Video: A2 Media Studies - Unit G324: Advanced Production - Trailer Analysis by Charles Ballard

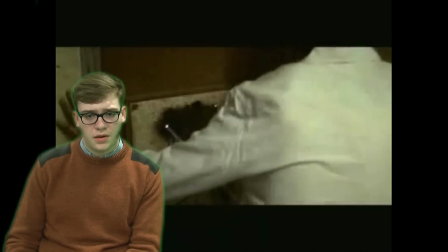(12:22)
The information being featured on screen is conveyed in a very fast manner, and requires that the audience focuses on what they are watching and listening to.
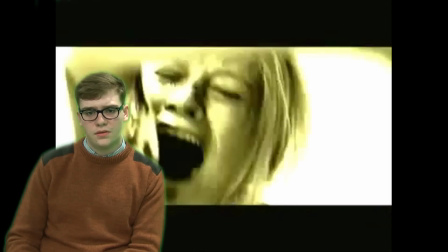(12:29)
Trailers with fast-paced transitions, such as The Hills of Eyes, generally throw the audience, as the quick succession of different scenes on screen generally leads to a turning point in the narrative, i.e. in The Hills of Eyes, one of the characters is shown wielding an axe and fighting back, after which the trailer ends. In The Hills of Eyes trailer, a plethora of camera shots are used.
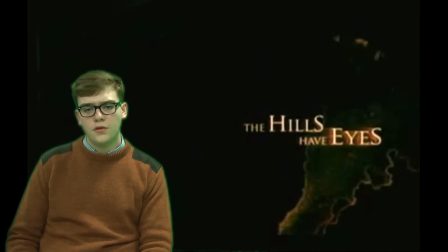(12:49)
However, the most prominent ones are close-up and high-angle shots. Close-up shots are used as they highlight the character's emotions, and this is conveyed across to the audience.
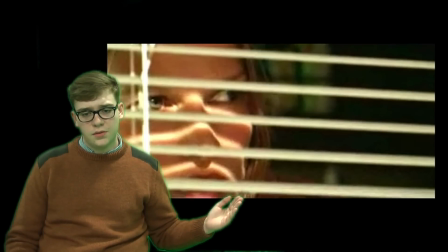(12:58)
For example, in this scene, we can see one of the characters looking out the window.
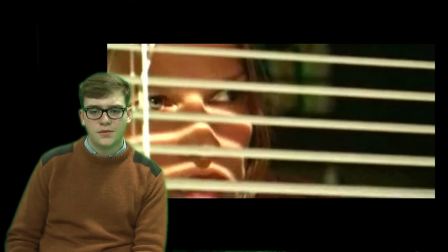(13:03)
This close-up shot highlights her facial expressions and allows the audience to empathise with her in the current situation that she is in. This builds tension, as in some cases the audience is able to predict the outcome of some scenes based on the character's body language.
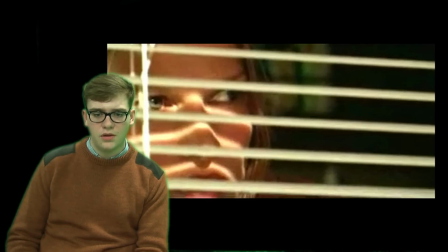(13:17)
For example, in the scene previously shown, the way that she was cautiously approaching the window alerts the audience that something is outside, however the identity of that being is unknown.
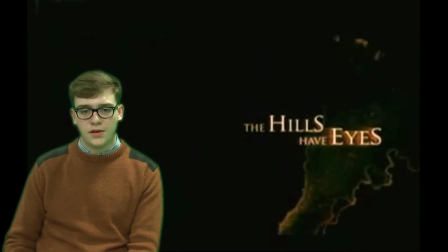(13:26)
High-angle shots are also used in the Hills of Eyes trailer. High-angle shots convey dominance, and this is in fitting with the conventions of the horror genre, as this establishes the struggle between the protagonist and the antagonist, good and evil.
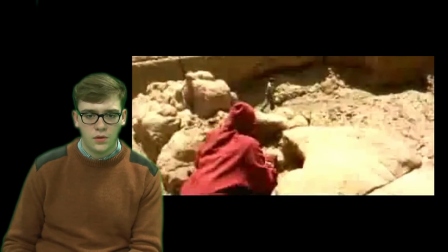(13:39)
For example, in this shot, we can see the antagonist, a force of evil, perched on top of a hill, and below we have the protagonist, in a much lower position. This establishes who is in the position of power and who is at a disadvantage.
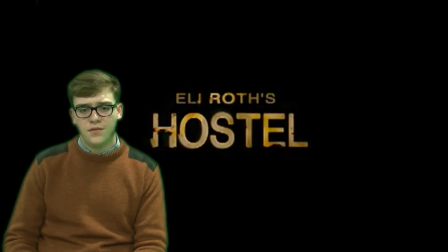(13:53)
Likewise in Hostel, camera shots and editing play a vital role in building tension and highlighting key moments in the narrative. In a similar manner to The Hills of Eyes, camera shots are used to establish dominance between the characters on screen.
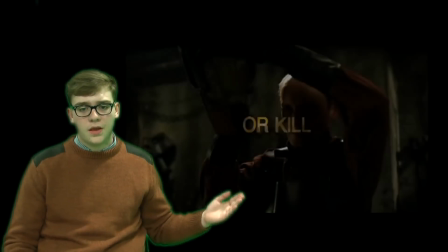(14:04)
For example, in this scene here, we see the antagonist wielding a chainsaw.
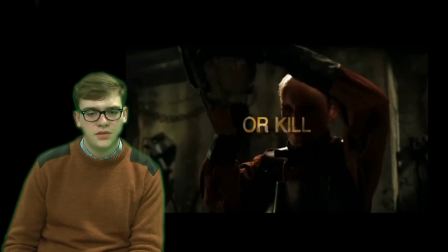(14:10)
The slight low-angle shot used establishes his dominance and shows the power that he wields. The audience is then able to recognise that he is a powerful individual and one that they should be aware of as the narrative unfolds.
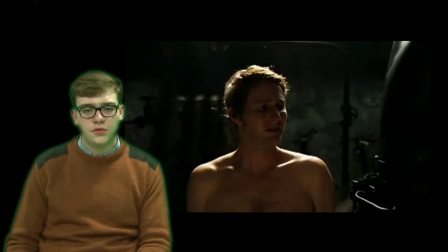(14:20)
The colours used in Hostel's trailer are indicative of the horror genre.
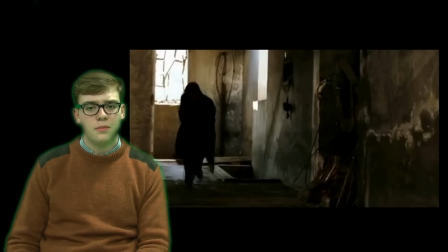(14:23)
Throughout the trailer, dark colours are used, which represent not only the mood of the scene, but the dark, horrific nature of the film as well.
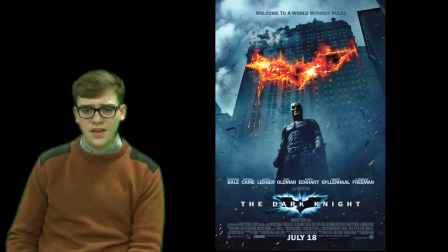(14:31)
The Dark Knight trailer uses many of the same camera techniques displayed in the past two trailers, however less emphasis is put on the characters and more is put on the surrounding environment. Whilst high and low angle camera shots are still used to convey dominance, for example in the scene behind me here,
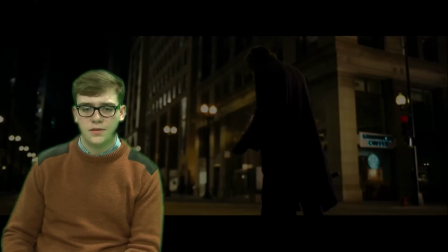(14:45)
a large deal of the camera shots used in the Dark Knight trailer are establishing shots. For example in the shot here, of Batman on top of the skyscraper.
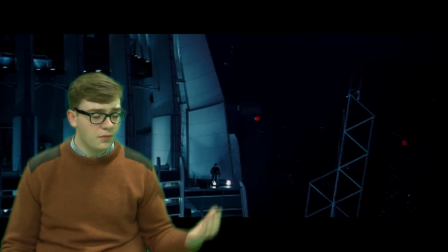(14:53)
In this shot, he is standing on top of one of Gotham City's skyscrapers whilst the camera pans around him. This, in many ways, works the same as both high and low angle shots, as Batman's high position on the skyscraper connotes a high position of power and authority over Gotham City.
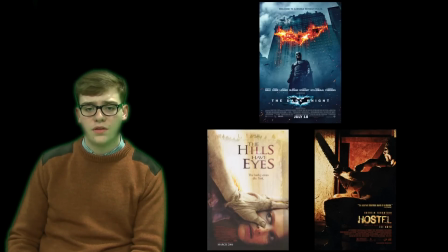(15:11)
All three trailers use a wide variety of techniques to attract and entertain audience members, whether it be Hostel, The Hills of Eyes, or Batman. All three manage to offer an exciting experience tailored to their specific target audience. Thank you for watching this presentation.